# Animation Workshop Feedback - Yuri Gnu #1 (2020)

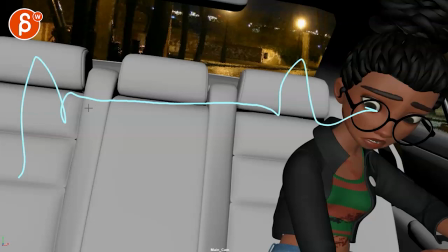(4:13)
this stuck in this corner right corner right corner the hand comes in so that's kind of to me how it feels like she comes in here and after that
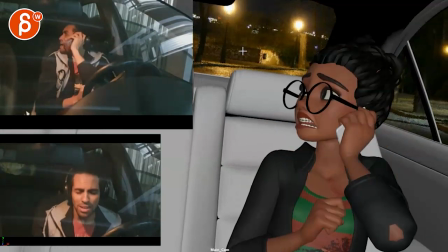(4:20)
we're stuck on that right side then it's kind of that and we linger with a really massive amount of empty space on the on
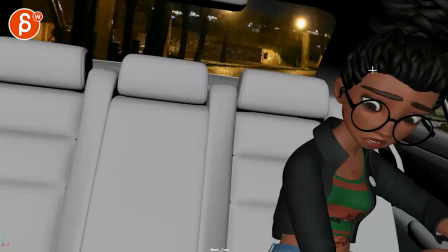(4:27)
the left here screen left and then the hand comes in so that's why i'm saying what if she comes in here goes around goes back grabs
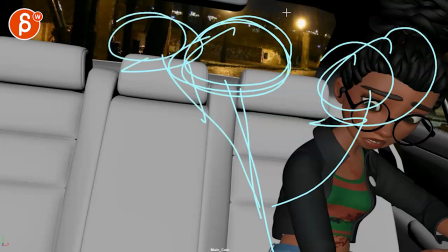(4:35)
the phone and then gets back up here maybe leans forward and has like within this section lots of lots of movement head dart and just more more active panic so that when she is okay which
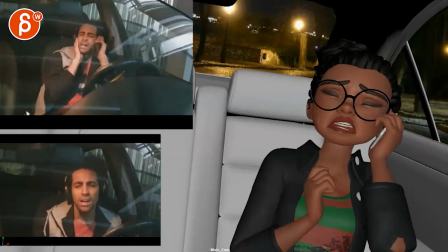(4:49)
again i will probably do around here ish like that's the moment where she is not
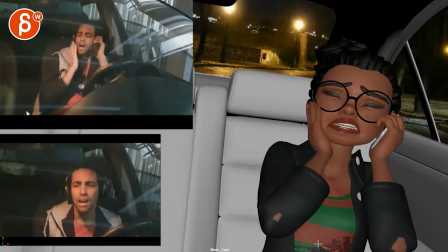(4:53)
concerned about the outside now she's concerned about herself like oh i'm hurt
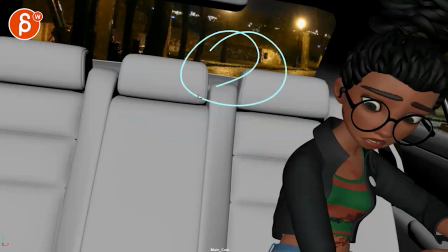(4:58)
and this again would be where she's around here and then you can have her go from here to here slowly where you kind of manipulate the audience and give us a false sense of it's okay where the tension is gone where she's she's at the beginning higher she's at the highest point with her head looking around
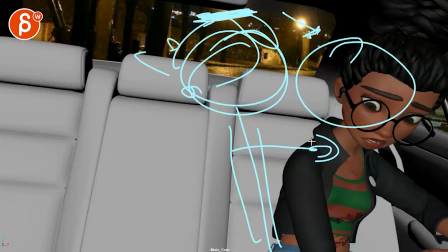(5:16)
and then she can go down she can lean over everything is kind
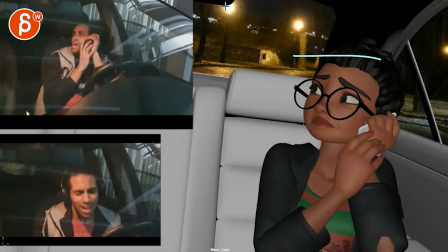(5:21)
of giving us a false sense of it's okay i can rest where again the head goes lower and she stays there and then you can come
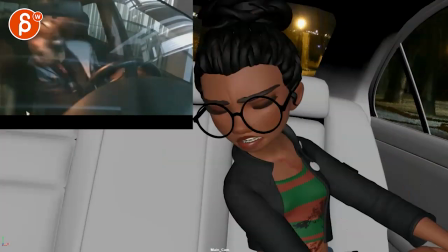(5:29)
with that surprise there i hope that makes sense um again i love your reference all this stuff is great ideas are great acting choices are great my
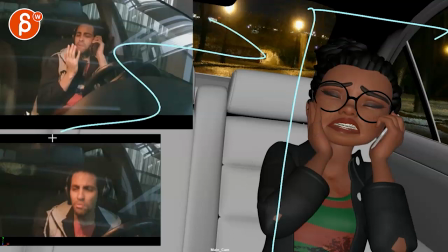(5:38)
main thing is that we're just spending so much time in this corner just the composition feels very imbalanced but i would use that space to advantage to give us more contrast and more energy more more frantic panic so that we can go there and relax like i said into this where we think
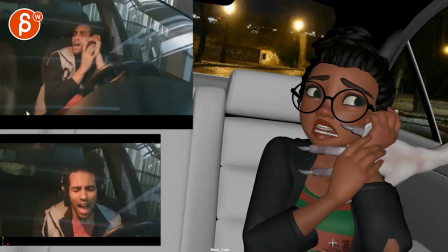(5:56)
it's now done and then this shows up all right I hope that makes sense. If not, let me know. All right. Thanks. All right. There's an email. You can sign up. You can start whenever you want. You can submit whenever you want. You get 16 submissions. Either way, a like and subscribe would be awesome. All right. Thank you.